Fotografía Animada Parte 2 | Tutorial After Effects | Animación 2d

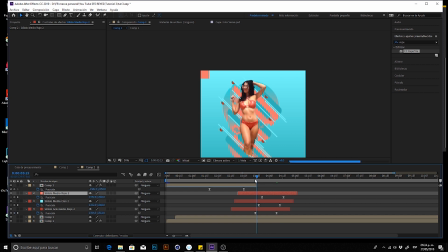Esta lo puedes pasar por dos o tres cuadros. Yo creo que menos. Dos cuadros está bien. Y ahí tenemos eso. Vamos a hacer un poquito más larga la animación para que no sea tan cortada.
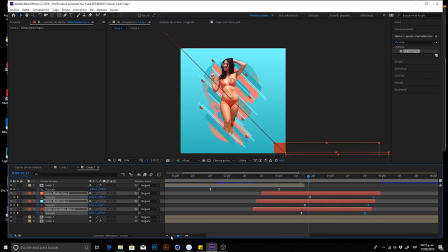Ok. Y aquí lo que vamos a hacer es ponerla de este lado. Justo cuando hace ese movimiento, queremos que se vean. Vamos a desfasarlos más porque no se notan mucho los colores.
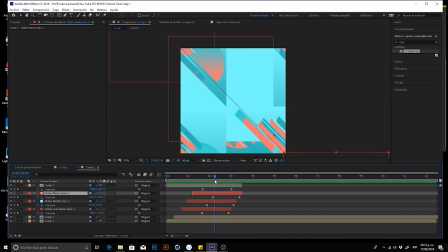Ahí está, ahí se ve, pero creo que justo ese color no se ve tan bien, este segundo azul.
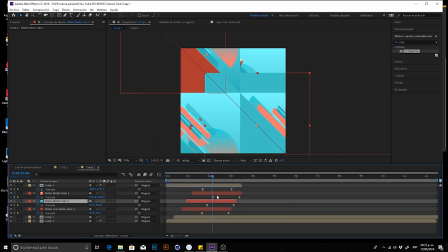Vamos a probar cambiarlo por este, a ver si nos da una mejor sensación de que pasan colores ahí.
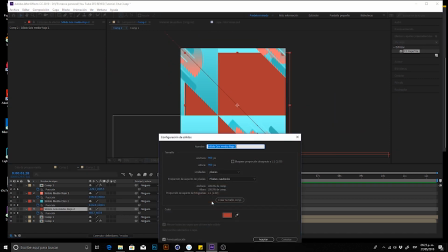Creo que sí. Y ahora el que casi no me gusta es el rojo. Ese vamos a cambiarlo por el.
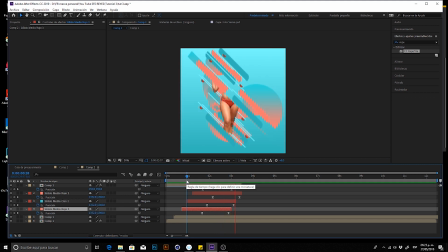Ahí está. Este lo acercamos un poquito. Ahí está. Vamos a recorrer este layer un poquito más para que nos dé espacio aquí.
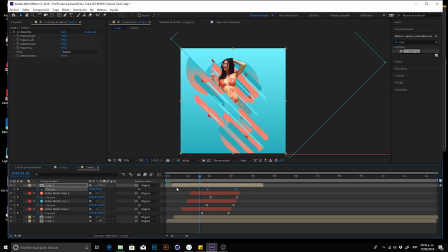Y recorremos obviamente la animación. Ahí está. Está exactamente para que nos dure hasta aquí, como en el segundo 4 o 5. Ok, de todos modos, ahorita al final vamos a hacer un reacomodo de todo esto,
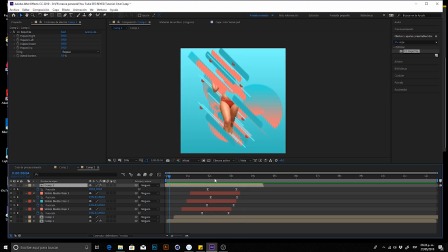de las posiciones, para que el efecto tenga mucho, tenga ritmo. Toda la animación, vayamos viendo y nos vaya gustando cómo, cómo aparecen los elementos y desaparecen, y que todo vaya con ritmo. Ok.
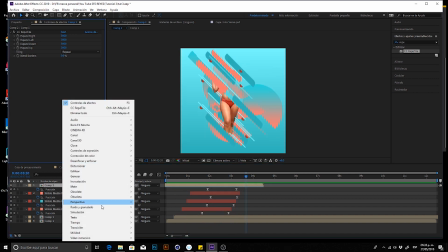Muy bien, ahora ya nada más a este le colocamos una perspectiva sombra paralela.
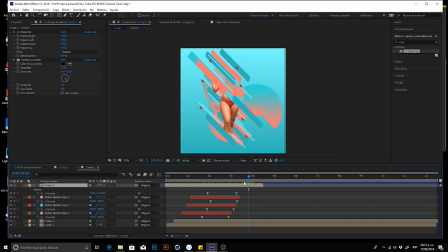Ok. Ah, bueno, aquí ya vimos que no está en posición. Entonces, porque la sombra me está haciendo desde este lado, vamos a moverla. Ahí, ahora sí está en posición. Ahí. Ok.
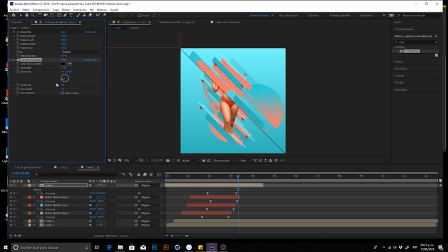Y esta sombra vamos a darle otro ángulo. Aquí más o menos 240, 230 y 38. Y vamos a escoger este color que es el más oscuro que tenemos en nuestra paleta. E incluso vamos a oscurecerlo un poquito más. Para que nos funcione como sombra, le damos un 30%, le damos aquí un
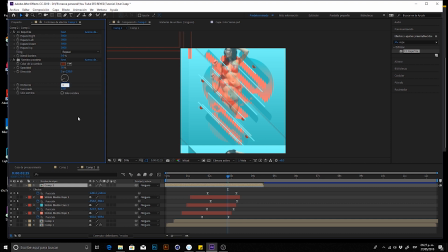23% en el suavizado y lo alargamos un poquito más a 10, la distancia, para que nos haga esta sombra marcada. Pero está muy fuerte, para que no ensucie tanto los colores, vamos a bajarlo a 20. ¿Ok? Más o menos ahí. Ahí está. Perfecto.
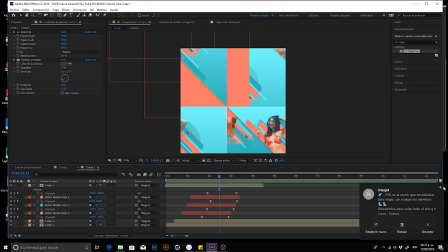Se la colocamos ahí y se la colocamos a... no. Se la colocamos también a este objeto de acá, para que todo se vaya dividiendo más en planos.
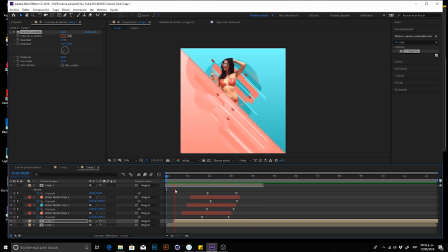Ok, perfecto. Muy bien, ahí tenemos ya nuestra segunda composición. Ahora esta misma vamos a salvar, vamos a meterla a una tercera composición.
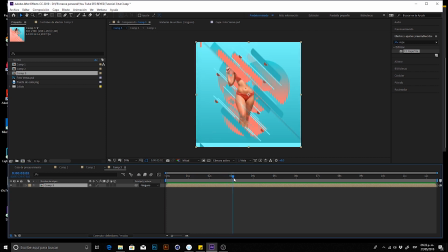Aquí lo que vamos a hacer es que vamos a utilizar este mismo efecto de la división, pero ahora del lado del lado inverso, va a correr hacia el otro lado,
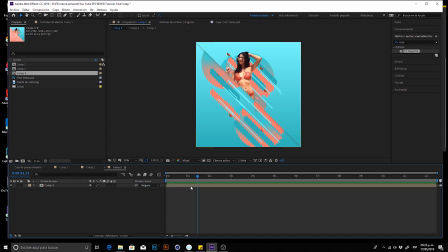de arriba a la izquierda hacia abajo. Ok, primero este vamos a duplicarlo, no, Z, primero vamos a hacer la máscara para que ya se duplique con todo y máscara. Le hacemos una máscara,